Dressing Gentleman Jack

Hi, my name's Tom Pye. I'm the costume designer for Gentleman Jack.
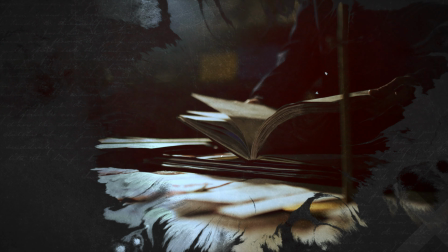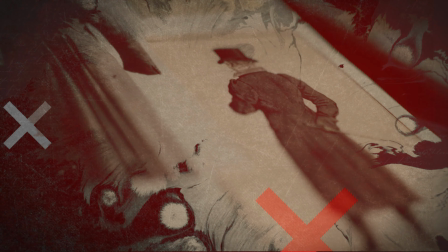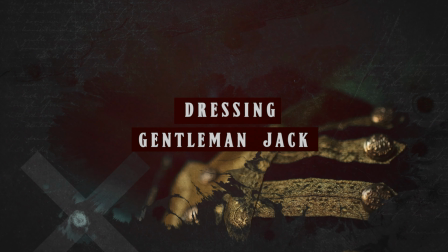I think the big question I needed to answer with Gentleman Jack was, why was she called Gentleman Jack?
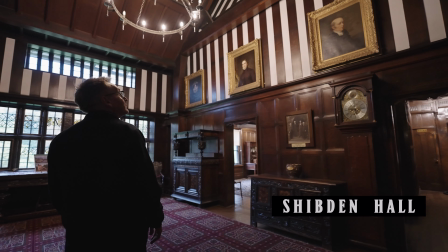Why did people from that time think she looked like a man? And I've got Saran Jones, who's beautiful and elegant and a really complicated character because she's like a chameleon. She sort of lived in so many different stratas of society.
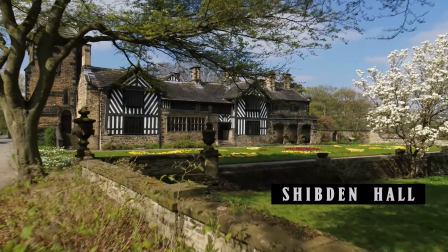She would be very happy working on her estate with her men and get her hands dirty. So at some levels she was, yeah, like a Vita Sackville West character. And in others she was in high society moving with royalty. We had to show all those different sort of characters and facets to her wardrobe. There was so much work I did from the diaries and great clues from the diaries.
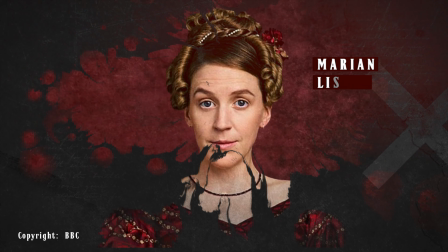So I knew that things like Marion's often mending Annalista's clothes, and so we know that she wore a corset.
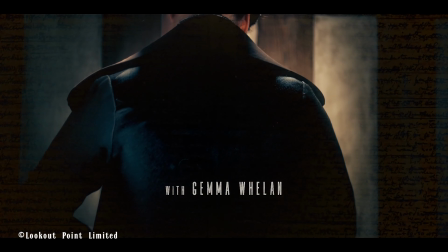We know she wore petticoats. We know she had a greatcoat, a spencer, a pelisse, gaiters, boots. All these things are mentioned in the diary.
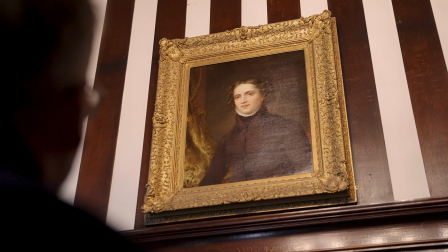And so from that collection of things, I had to then go, okay, how does a woman who wears a petticoat and a corset get mistaken for a man? That's really, really difficult. That was what I was playing with as I was researching and thinking, and so that took me on to researching
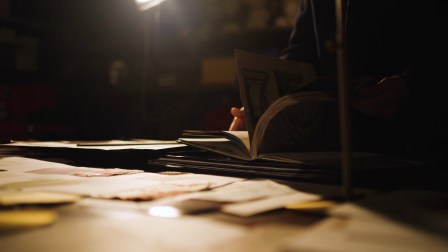queer women throughout history and what they'd worn, and the ladies of Llangollen.
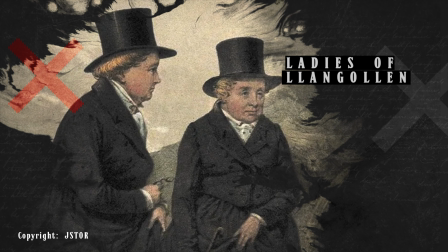I went to see them and I saw the top hats and the black.
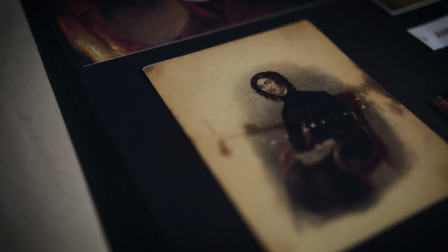She declares in her diary, and it's depicted in the portraits, that she always wore black.
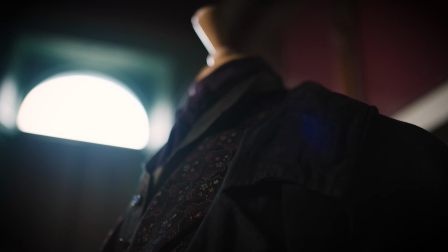Now that's kind of a rule in TV that you don't do that. You try and avoid black as much as possible. He says wearing black because it can flatten. It's very difficult to see detail on black on camera. It can often just sort of appear like a hole. So we had to work really hard in getting different kinds of blacks so that you can get texture,
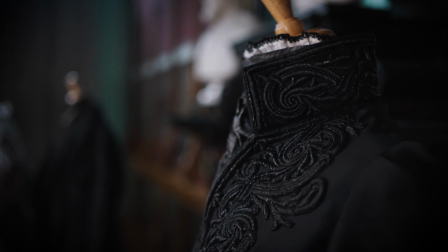so you could see the form on her, so it didn't just look like a hole walking around the frame.
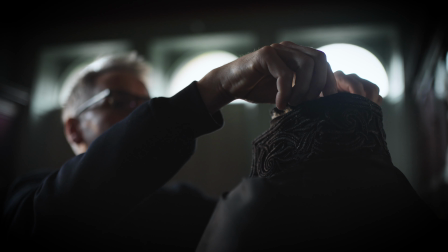So I used lots of different blacks and then fading them and using different materials like velvet.
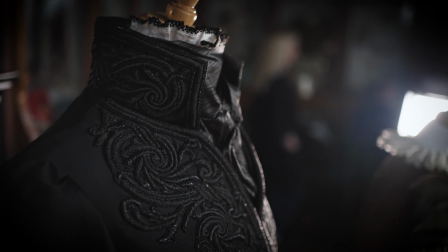So she's got a velvet collar on a wool coat. So it just gives it sort of breakup and form and shape.
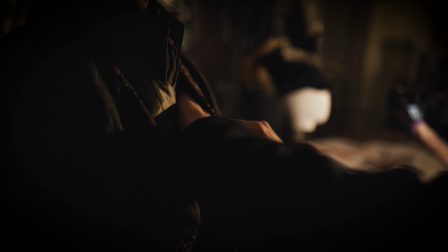If it's all the same, it can really not look very good. But I did also notice on the portraits she's wearing brown, actually.
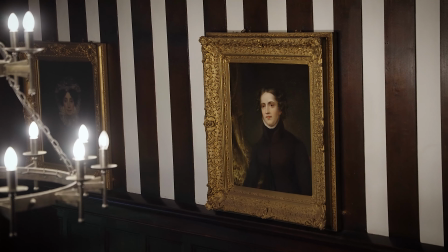And then that made me think, oh, okay, well, if she wore brown, then she clearly wasn't that dogmatic about the black. So I decided to widen that slightly to be anything that was really a male palette.
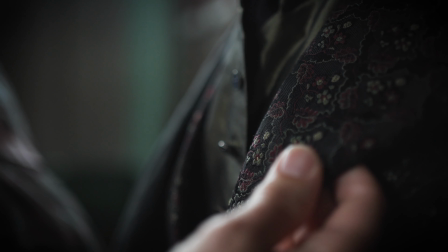So I brought in sort of inky dark blues and browns and greys,
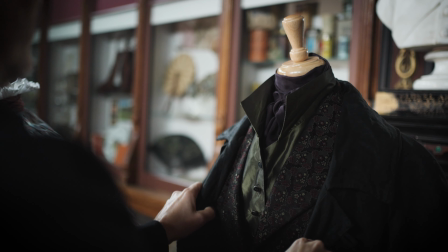so that I could make her costumes a little bit more interesting and a little bit more detailed, really.
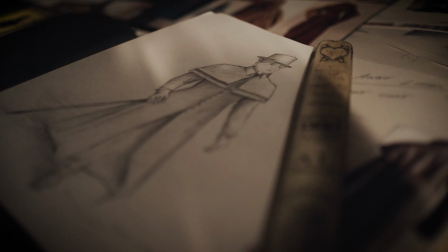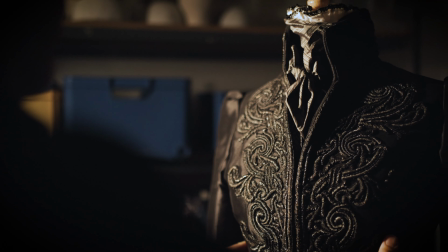Yeah, I really got inspired by the colour palette of Yorkshire. I think that sort of love of the colours up here and spending a lot of time in the landscape, and then was probably encouraged by David Hockney's fantastic paintings that I saw up here.
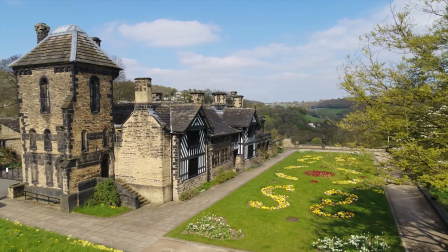And then when thinking about Shipton Hall, I really wanted to celebrate those colours and think about that as an earthy,
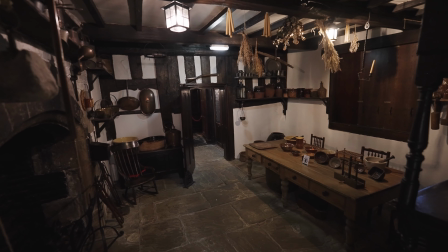grounded Yorkshire home and enjoy the contrast between that and Walker's more contemporary, modern for its time.
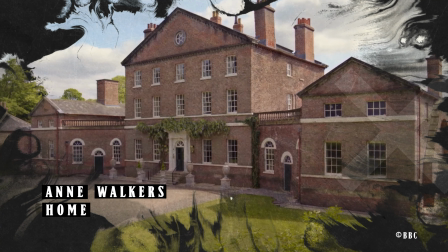It would have been Georgian and very completely the opposite.